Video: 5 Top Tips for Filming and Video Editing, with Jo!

Hi, I'm Jo, and today I'm going to share my five top tips for video editing. Let's begin. These are my five top tips for video editing.
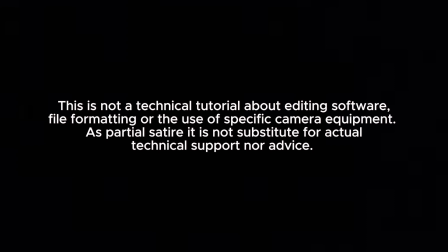One. Film everything, keep everything.
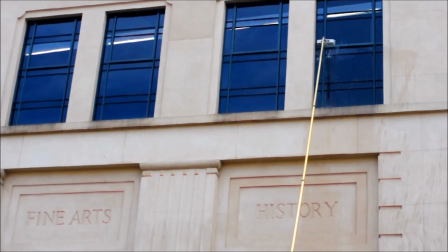Shoot random stuff in the landscape on your phone and use the footage you think is objectively the worst.
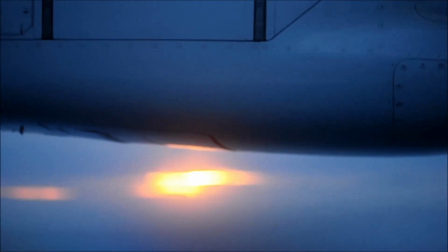First, film everything, keep everything, and make use of the misfires.
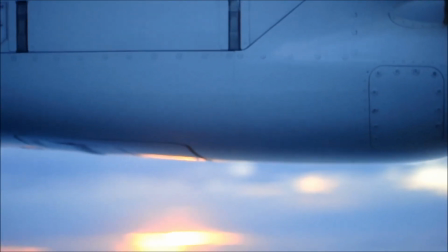Misfires are often the first few seconds at the beginning and end of everything you shoot.
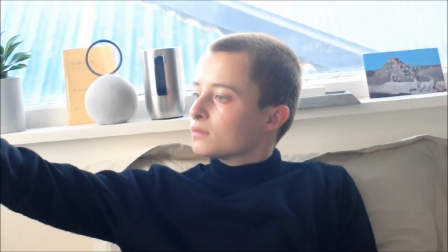These are the critical, candid seconds before you are consciously creating a constructed image. Use them. Two, framing and depth of field.
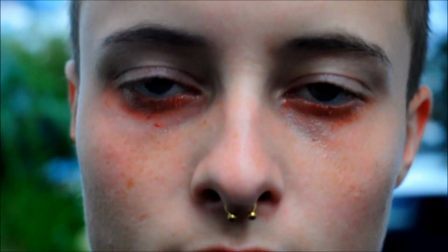Keep in mind how close or far away you are from what you are shooting, aka the depth of field.
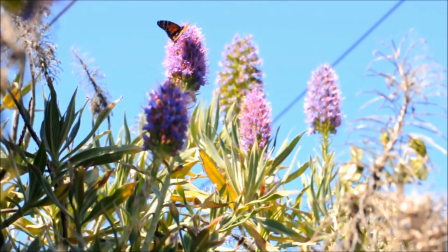It can be interesting to get unreasonably close or to stand unreasonably
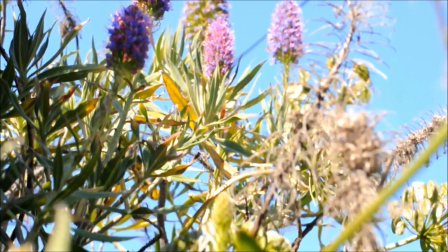far away until the subject becomes blurry or unrecognisable.
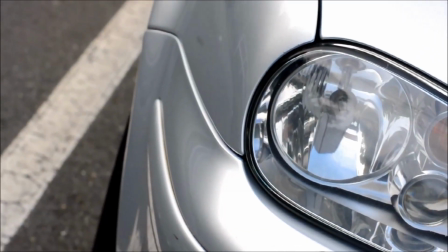Considering framing means to consider what is inside and what is left out of the frame.
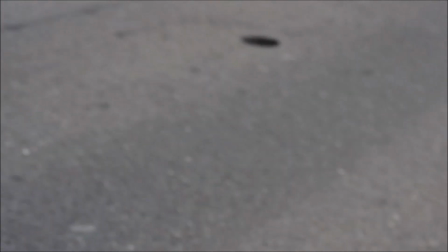Both are equally as important.
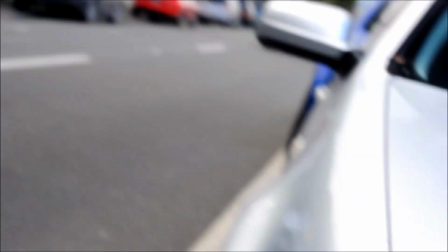The fastest way to play with framing is to shoot in a way that crops whatever you believe to be the most important feature out,
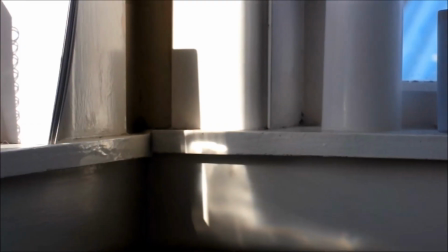or to take this a step further, even to turn your back on the action and to shoot what is behind you.
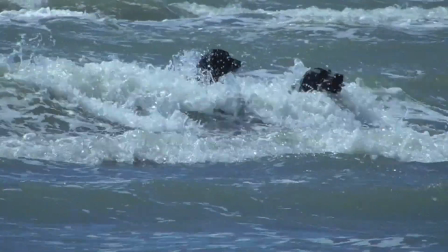Mood. When selecting footage, think about the mood. The fastest way to convey mood is lighting.
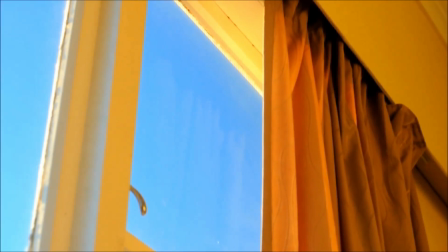You can either go with or against the mood that lighting creates by
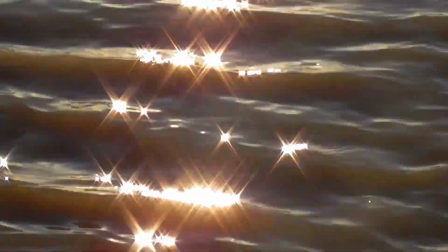selecting clips that either compare to one another or contrast.
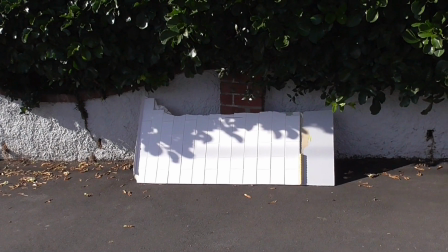Pace. Pace conveys affect. Slow, being calm.
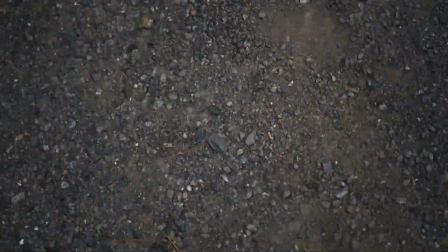Fast, being frantic. Make use of splicing and cutting here. Fifth and finally, transitions. Think about your transition shots while you're shooting.
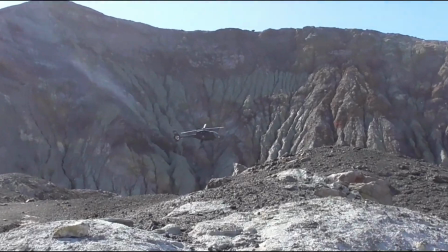You could do a spin, an up tilt, a zoom, a crash zoom, a fade into black for instance.
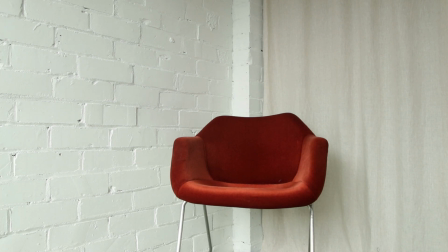Any movement will do and in this case it signals the end of the video.